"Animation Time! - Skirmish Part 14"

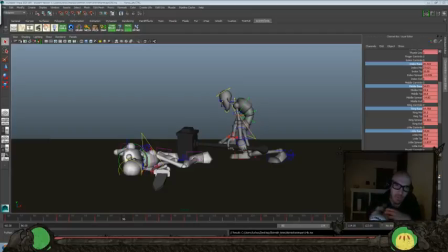55:17 The reason I saved an alternate version here is just in case I screw anything up when I'm retiming things, I can always revert back to the version we just had previously.
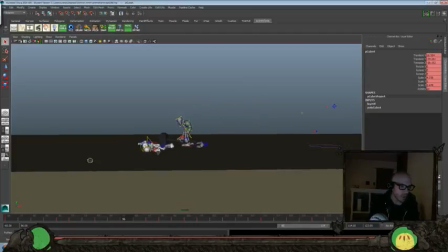55:24 So like I said, right now I want to try and make sure I grab everything I can here,
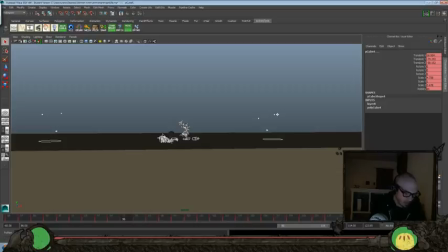55:31 and I want to add about 12 frames in here. And then probably another few frames on the other side of this one here.
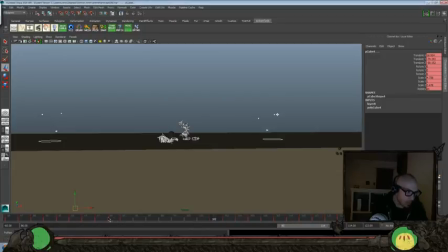55:55 So we can have kind of that slow moment. And then go back in again. So let's go back to about 70, just see how we blend out of this, make sure everything's still working.
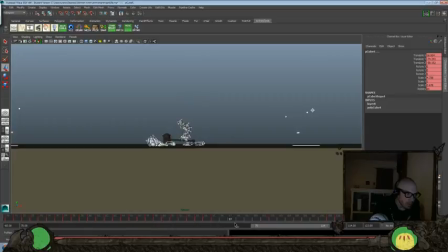And I'm sure we'll have to polish some stuff up in between there. But ended up giving ourselves a few more frames, so that pushes our shot back to what,
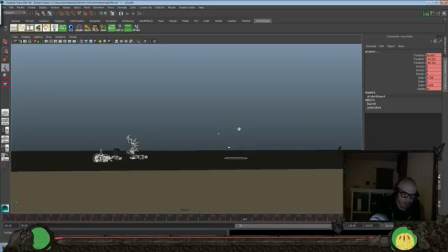56:30 about 138 or so, 35.
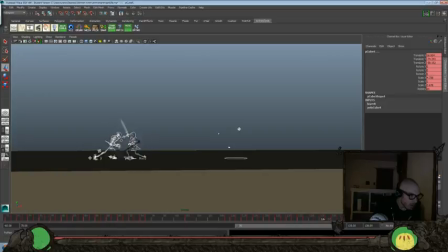56:47 just making sure I didn't have anything that got off by retiming that a little bit differently.
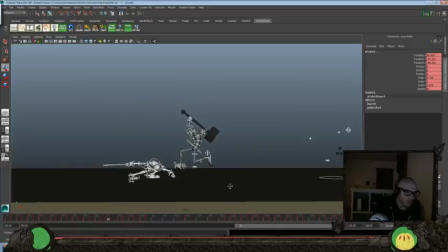56:55 So let's do a play blast and see if that timing works a little better. I'm sure it's not perfect yet, but let's see.
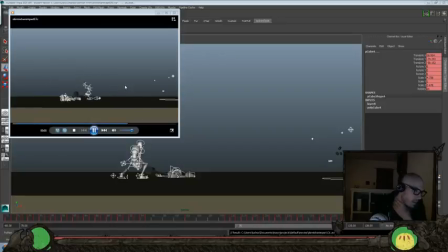57:03 Okay, it's okay, but I think it might be a little too slow now, so maybe about 4 frames less.
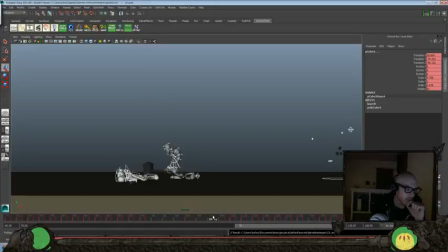57:18 Let's see, so cut a couple frames out of here.
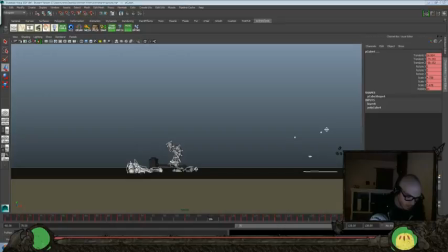And let's see if that, I just did 2 right now, so let's see if that works better.
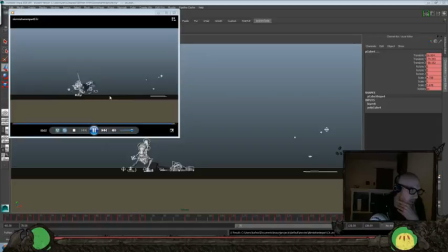57:39 Okay, that's better, but I still think I need another quiet moment after that second hammer hits before the next one, so there's just another little beat in between there.
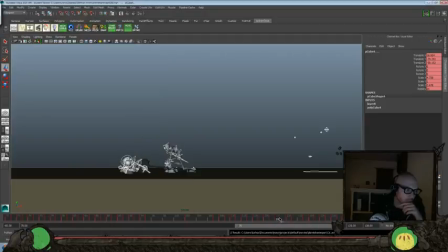57:51 So it would be pretty much like between, like maybe about 4 more frames here. So let's see. So grab, let's see, 2 frames here.
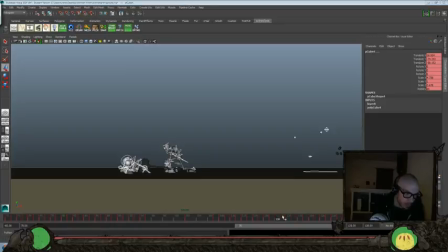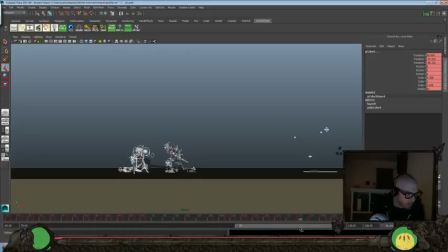Sure, we're gonna have some stuff that we gotta clean up in that too. I can see this frame right there, that there's some jankiness there for sure, so I'll have to do that.
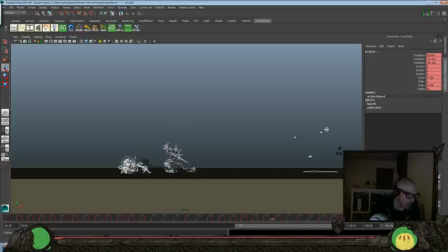58:47 But I think overall timing wise that should work better, so let's do another play blast.
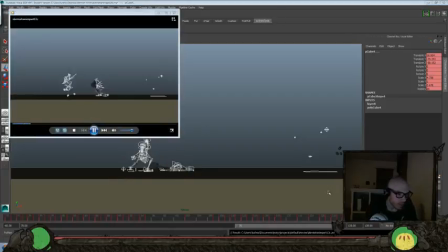58:52 Okay, it's a lot better, but I think maybe we'll get rid of that 1 extra frame that we added in the middle there, because I think that it's losing a little bit of its punchiness, play on words, but the quick timing that we have for that punch by adding an extra frame into that, so maybe we'll get rid of that one.
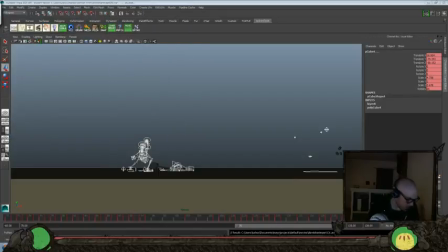59:14 So we'll just undo that one. Yeah, because I think we threw 1 more frame in there.